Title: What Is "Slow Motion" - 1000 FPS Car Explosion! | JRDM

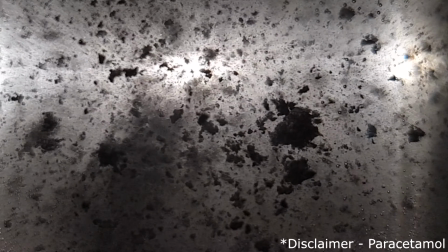270s
Slow-mo has also widely been used to highlight the effect of drugs by making it seem like you're in a time vacuum. In the 2010 movie Inception, slow motion is basically a main character, with various frame rates being used to show the different layers of a dream. Slow motion also emphasizes behavior, sometimes being used to show a character's superhuman powers such as in The Matrix or X-Men. Slow motion therefore is a very important aspect of storytelling, and when done right can be used to elevate the audience's emotions.
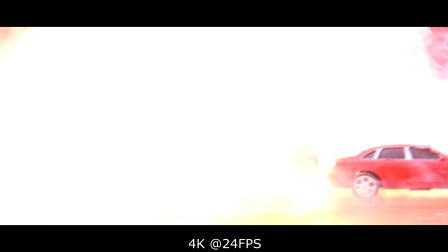297s
An otherwise normal shot of a car exploding looks dreary at normal speeds, but at 120,
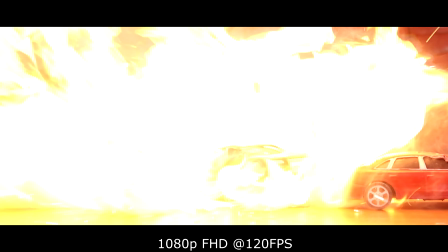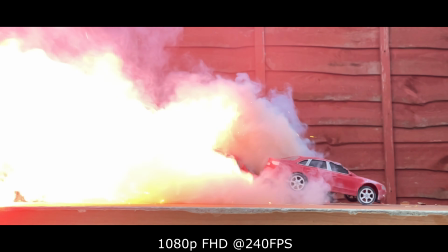309s
240, and
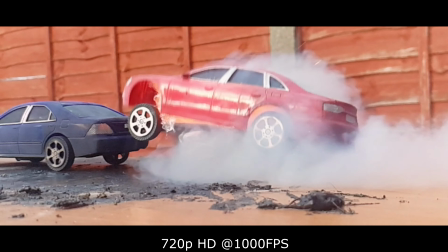317s
1000 frames per second, slow-mo adds a depth and dynamic that makes the shot more visually stunning.
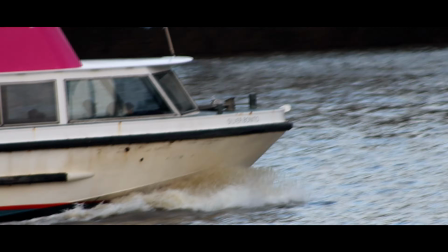324s
Now for some tips for when you're shooting slow motion on your phone. When you're shooting some action, try not staying flat against the scene. Instead, try adding some movement, such as panning or circling around to emphasize the shot. The added motion to your slow motion will bring some life to your shot. Also, try and film in some well-lit areas so that your footage does not turn out grainy or dim, or use the flash. By the way, don't worry too much about the camera shake because the final footage in slow-mo will iron the bumps out. Another fun thing to do using slow motion is if your phone has a wide-angle lens, use this to shoot sporty scenes as your shots will look amazing. And that's it for a crash course in slow motion. I hope you enjoyed this video and make sure you subscribe so you don't miss out on future educational videos where we can both learn about the art of filmmaking.